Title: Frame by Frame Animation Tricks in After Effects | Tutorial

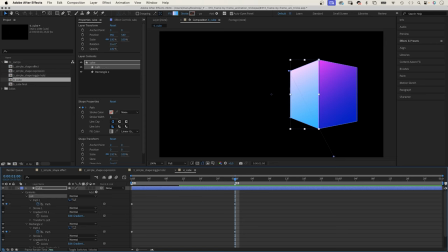We actually should name the groups left and right so that it's clear. We go into the gradient fill group and add keyframes to the start and end property.
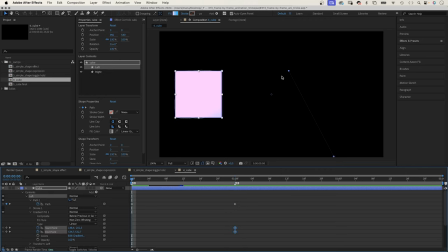We go to the beginning and adjust both positions. Awesome. Now that we've set all keyframes, we press U to see them. Let's adjust the speed of the animation.
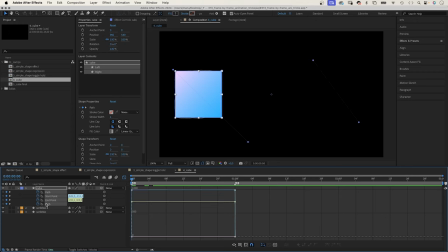We open the graph editor, select all properties, select all keyframes, and first of all, add easy ease to them. Then we further slow down the start and end of the animation.
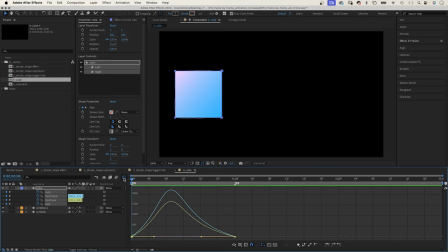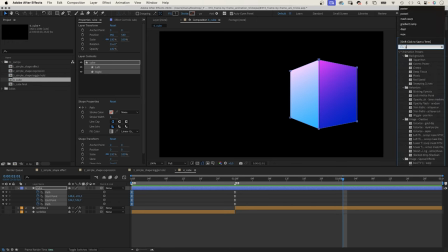When the timing feels right, we add the post rest time effect and set the frame rate to 8.
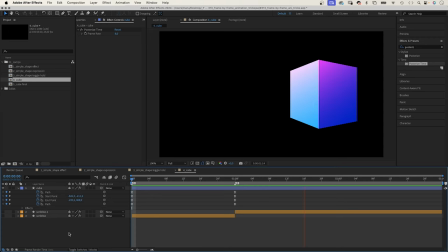Now let's add a scribble texture to make it look more handmade. Therefore, we add turbulent noise.
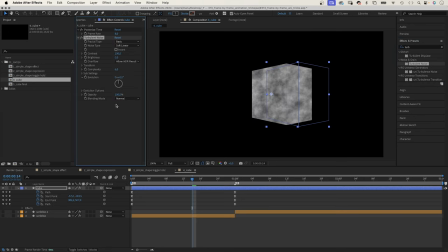And first of all, we set the blending mode to soft light, so that the gradients shine through. Then we set the contrast to 180, brightness to 45.
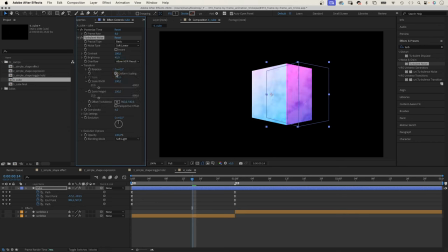In transform, we deselect uniform scaling, set the scale width to 1, the scale height to 3000. Let's increase the complexity to around 7. We created vertical lines.
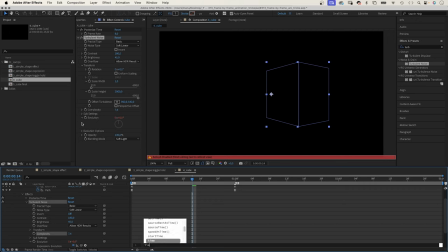Finally, we animate the evolution with a time expression. We add an expression and add time asterisk 1000.
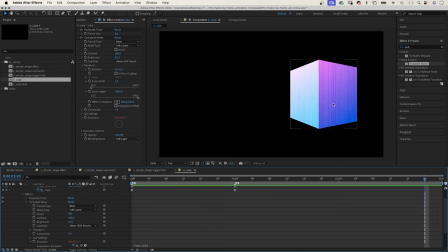To apply the reduced frame rate to this effect as well, we need to move the post-rest time effect to the bottom. Effects are read from top to bottom. Now it applies to the noise animation.
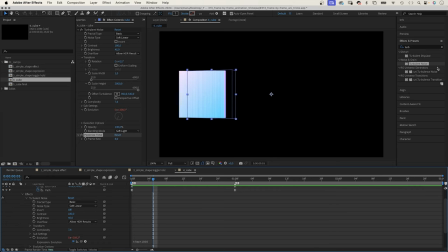Then let's slightly transform the shape with each frame. We add turbulent displays above the post-rest time effect. Amount 5, size 50, complexity 1.
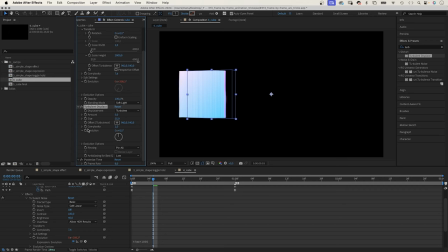And we animate the evolution again with a time expression. Time asterisk 1000.
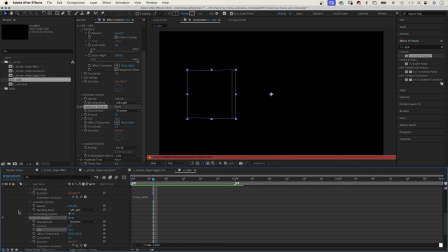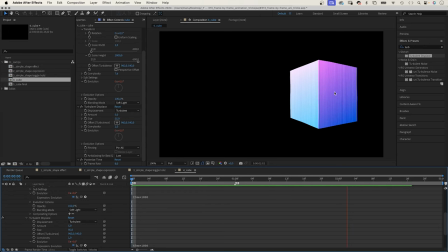Awesome. Next, let's add a stroke or scribbled outline. We duplicate the layer, disable the fill for both shapes,
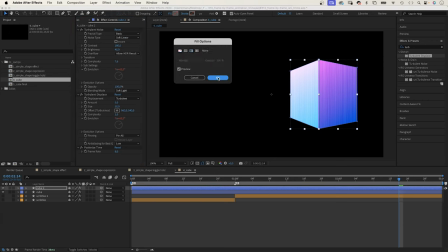and add a white stroke instead. Width 4 pixels, which adds a stroke around the two shapes. To make it look like hand-drawn, we add roughened edges.
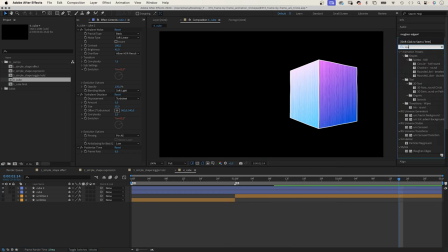Above the post-rest time effect, set border to 2, complexity to 2, and we animate the evolution with an expression again.
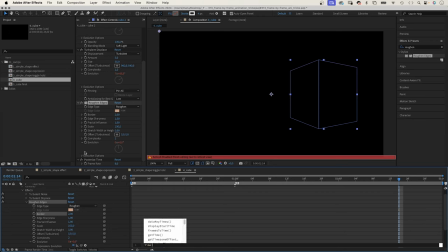Time asterisk 1000.
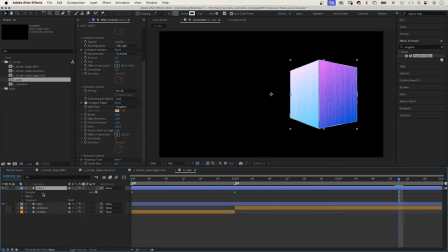We copy the stroke layer to add even more detail, and simply change the random seed number of all effects. You can find it in evolution options, so that this second layer of strokes has a different animation pattern. The exact number doesn't really matter. I chose 10.
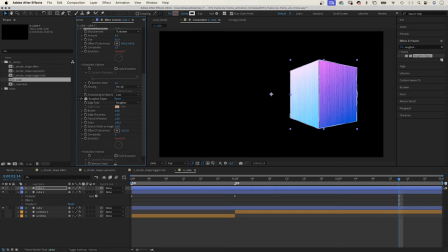And now it looks like two strokes scribbled on top of each other.